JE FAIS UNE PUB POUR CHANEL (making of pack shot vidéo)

Salut à tous, aujourd'hui toute nouvelle vidéo. Ouais, je sais, ça fait très longtemps que j'ai rien posté sur la chaîne, je suis vraiment désolé. Mais aujourd'hui, je reviens avec une vidéo publicité. Donc en fait, c'est un peu le même style que j'avais fait la dernière fois. Je sais pas si vous vous souvenez, j'avais fait une pub pour Orangina. Donc je voulais reprendre un peu le concept, mais dans un autre domaine. Donc j'ai beaucoup réfléchi et je me suis dit que ça serait stylé de faire une pub pour un parfum. Et donc après quelques réflexions, j'ai décidé de partir sur la bouteille de Bleu de Chanel. Donc c'est vraiment très stylé. Que la bouteille est assez jolie et en plus il y avait quelqu'un qui vendait une bouteille vide sur Vinted pour quelques euros, donc c'était nickel, j'ai acheté ça et j'en ai fait une publicité. Donc dans cette vidéo je vais vous montrer un peu comment j'ai réalisé la pub, les différents plans, etc. Mais juste avant je vous montre la pub finale.
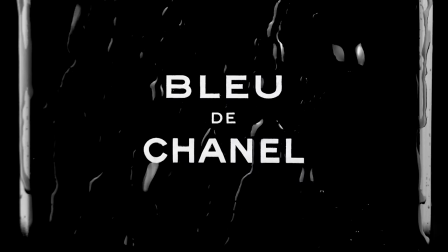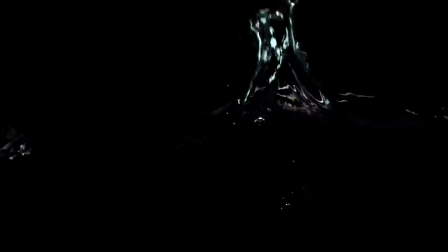Chanel.
Donc voilà, j'espère que ça vous a plu, j'espère que vous avez aimé le rendu final de la pub. Donc maintenant, ce qu'on va faire, c'est que je vais vous montrer comment j'ai réalisé cette pub plan par plan. Et donc on va commencer par le premier plan. Du coup, pour le premier plan, ce que j'avais envie de faire, c'est donner un petit côté feu, un petit côté lave, comme si le parfum était sur un volcan.
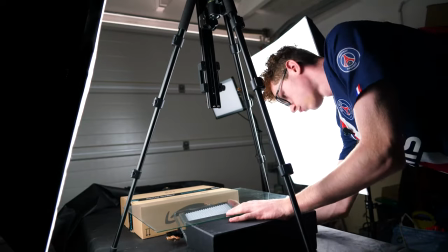95s
Donc pour ça, j'ai étalé des graviers qu'on sert normalement pour les aquariums, donc des graviers noirs, que j'ai mis sur une vitre.
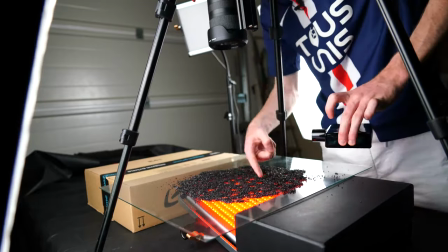101s
La vitre, ça va nous permettre de mettre un spot en dessous avec une gélatine rouge pour mimer le volcan.
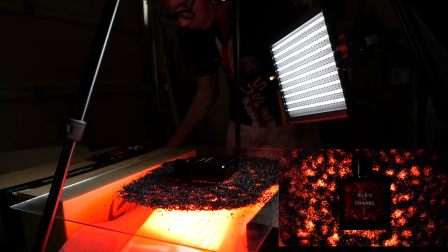106s
Voilà, je vais faire les petits effets de lumière où ça va s'allumer, s'éteindre et on va voir comme si c'était de la lave en fait qui montait à la surface. Voilà, donc c'est un top shot, donc c'est une vue du dessus. Donc je trouve que le plan final est vraiment très sympa. Ok, donc pour ce deuxième plan, c'est l'arrivée du tonnerre, l'arrivée de l'orage. Donc ce que j'ai fait, c'est que j'ai mis la télé à l'horizontale sur la table avec le parfum dessus. Donc le plan, c'est un plan serré sur le dessus du bouchon. Donc on voit bien le X de Chanel.
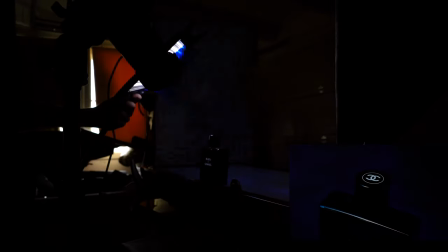134s
Donc je suis venu avec ma lampe faire allumer et éteindre la lampe en fait pour mimer les éclairs de l'orage.
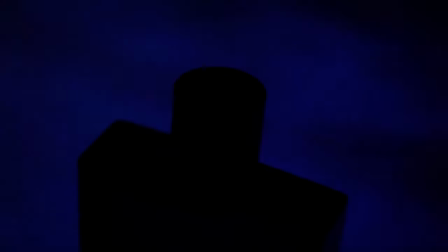141s
Et je trouve que ça rend vraiment bien ce plan. Ça commence à révéler un peu le parfum. Donc le troisième plan, c'est la même chose, sauf que là, je suis venu mettre la télé à la verticale avec le parfum devant.
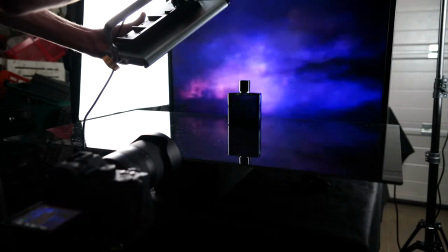150s
Et on voit juste encore des éclairs, donc je fais pareil avec ma lampe. Non, franchement, ces deux plans-là, ils sont vraiment très beaux.
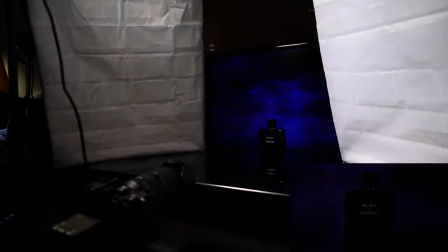155s
En plus, avec la télé, ça nous permet des choses que j'aurais pas pu faire sans. Là, je peux mettre des fonds animés dessus, donc c'est vraiment cool. Bon, le plan suivant, je vous avoue, j'ai un petit peu galéré. En fait, je voulais qu'on voit le parfum tomber dans l'eau.
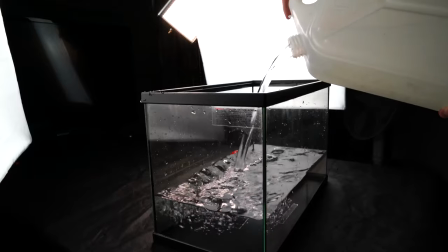168s
Donc pour ça, j'ai rempli un aquarium et j'ai lâché tout simplement le parfum dans l'eau.
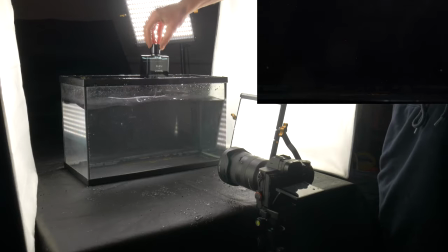173s
Sauf que c'était trop compliqué parce qu'il ratterrissait pas toujours bien. J'ai fait vraiment beaucoup de prises.
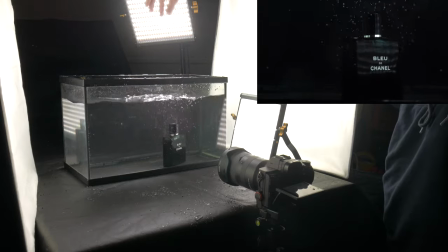178s
Ou quand il ratterrissait bien debout, il était en diagonale, donc ça n'allait pas. Ou il n'y avait pas assez de bulles, etc.
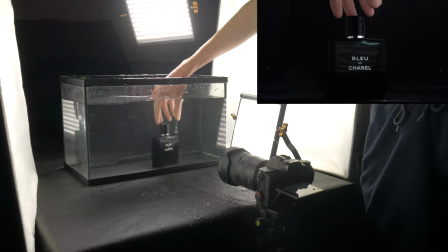183s
Donc je l'ai refait vraiment beaucoup de fois jusqu'à avoir la bonne prise. On voit bien les bulles qui montent à la surface, donc c'est vraiment bon. Donc pour le cinquième plan, ce que j'avais envie de faire, c'est de mettre du charbon de bois un peu partout autour de la bouteille du parfum et de mimer la pluie, donc en balançant plein d'eau.
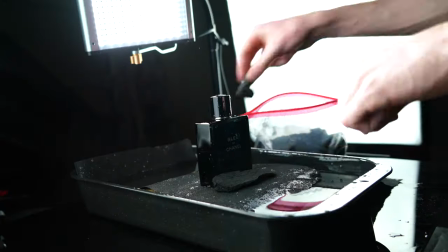200s
Donc pour ça, ce que j'ai fait, c'est que j'ai pris un grand saladier d'eau, donc je l'ai rempli d'eau et j'ai surélevé un peu le parfum.
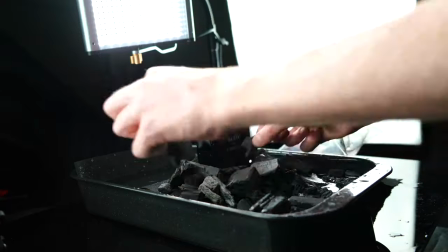206s
Voilà, donc j'ai mis une petite coupelle avec un petit truc noir pour pas que ça se voit. Comme ça, le parfum était un petit peu au-dessus et j'ai mis du charbon de bois tout autour en fait. Et à l'aide d'une bouteille, je suis venu recréer la pluie. Donc ce que j'ai fait, c'est que j'ai pris une aiguille et j'ai fait plein de petits trous dans une bouteille, ce qui nous permet d'avoir vraiment du goutte à goutte et pas juste un flou d'eau continu qui serait pas très joli.
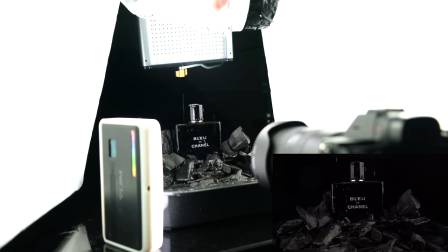223s
Et puis au montage, je suis venu faire un léger dézoom. Donc pour le plan suivant, j'avais envie de rappeler un peu le côté orage avec les éclairs. Donc ce que je suis venu faire, c'est que j'ai fait un très gros plan rapproché sur l'écriture Bleu de Chanel au centre de la bouteille.
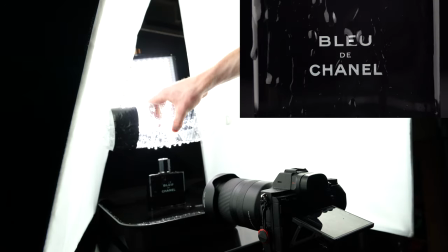239s
Et je suis venu à l'aide de la bouteille d'eau asperger le tout. Et donc ça nous donne des traînées lumineuses un peu d'eau et ça nous rappelle l'éclair.